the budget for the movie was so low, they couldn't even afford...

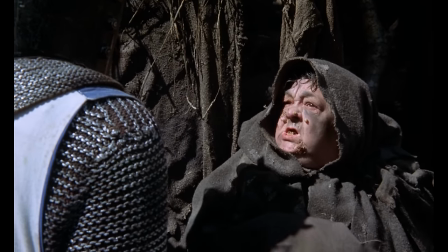497s
As for everybody else, you have a couple of actresses, the witch, played by John Cleese's wife at the time.
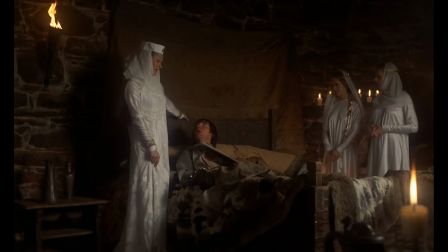505s I'm not a witch. The nuns of Castle Anthrax. They have a basic medical training, yes.
But largely, it was just locals or crew.
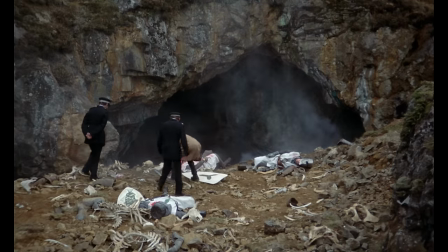513s
The detective here was the film's production designer, one of the constables, the visual effects photographer.
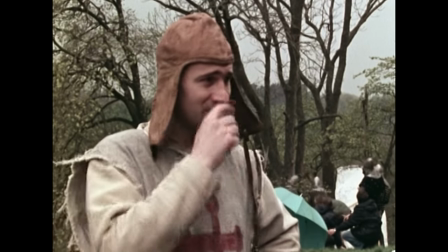519s
The film's composer was an extra. Either create the lump in the throat, or make the back hairs stick out.
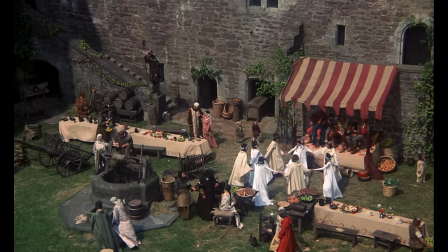526s
And all the rest were either tourists visiting Dune Castle, in the case of the wedding scene,
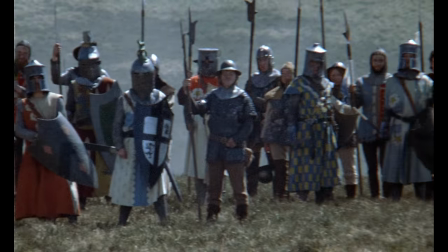532s
or students from the University of Stirling in Scotland, about 175 of them, in the case of Arthur's army at the end.
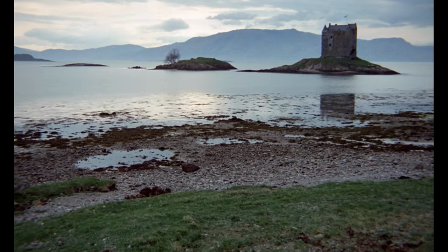539s
A lot.
French person!
But not nearly enough.
May the blood of many a valiant knight shall be avenged!
The fact is, there were only about 200 extras, and we were set up with this enormous battle scene which we couldn't film because we didn't have enough actors.
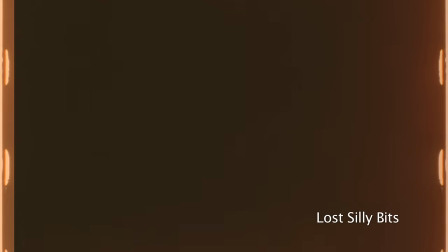556s Till each one of you lies dead.
My daughter, she said, was that the ending? And I said, yeah, I wrote it. She said, that was shit.
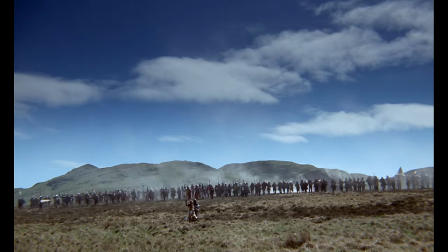566s
I'm not going to go too deep into all of that for the sake of spoilers,
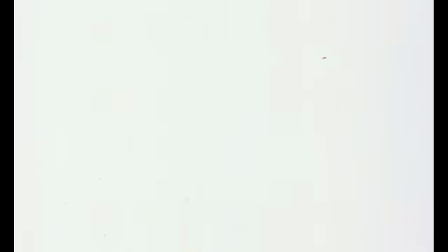569s
but let's just say it was all a very inventive solution to what was ultimately a budgetary issue.
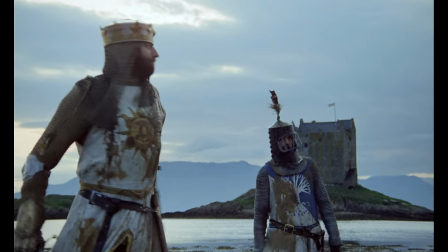576s
And again, the kind of solution that only works because of the nature of the film,
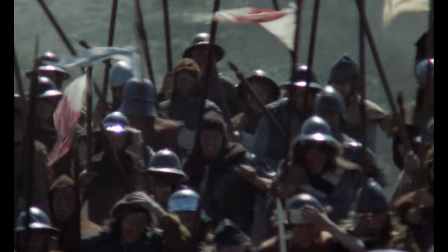580s
and one you might only consider because of the nature of the budget.
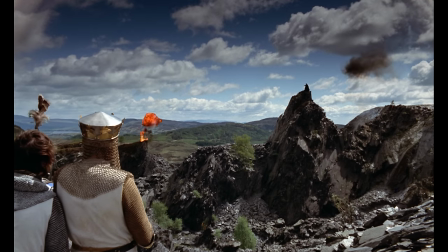586s
But all that is also Grail's biggest secret and boon. Quite. Being silly, being unexpected.
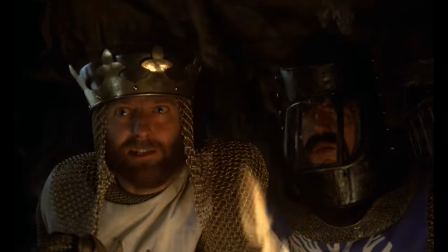594s
getting from A to B by whatever means necessary.
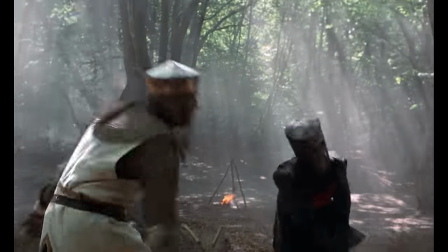602s
As Terry Gilliam has said, if you maintain a low standard of production from the start, you can get away with anything.
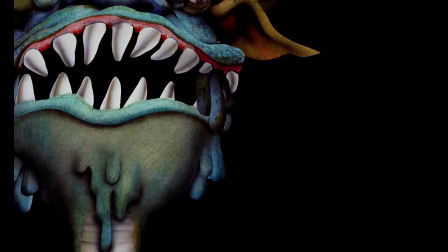612s 4-5-1-2.
It's what allows you to solve quote-unquote problems in the plot, like this.
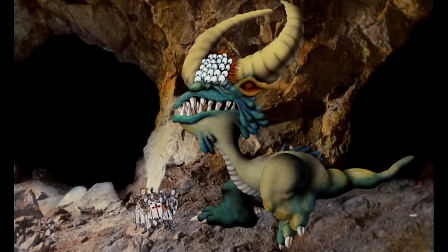617s When suddenly, the animator suffered a fatal heart attack. The cartoon peril was no more.
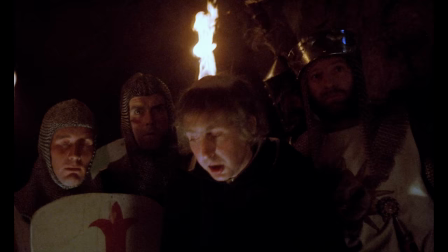624s The quest for the Holy Grail could continue.
And besides, hey, you know, endings...
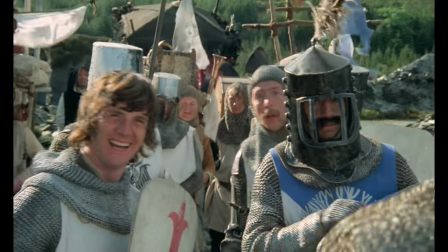631s Cut it. Cut. Cut. Cut.
Endings are hard.
I know sometimes life can be tough. And you feel like you just had enough.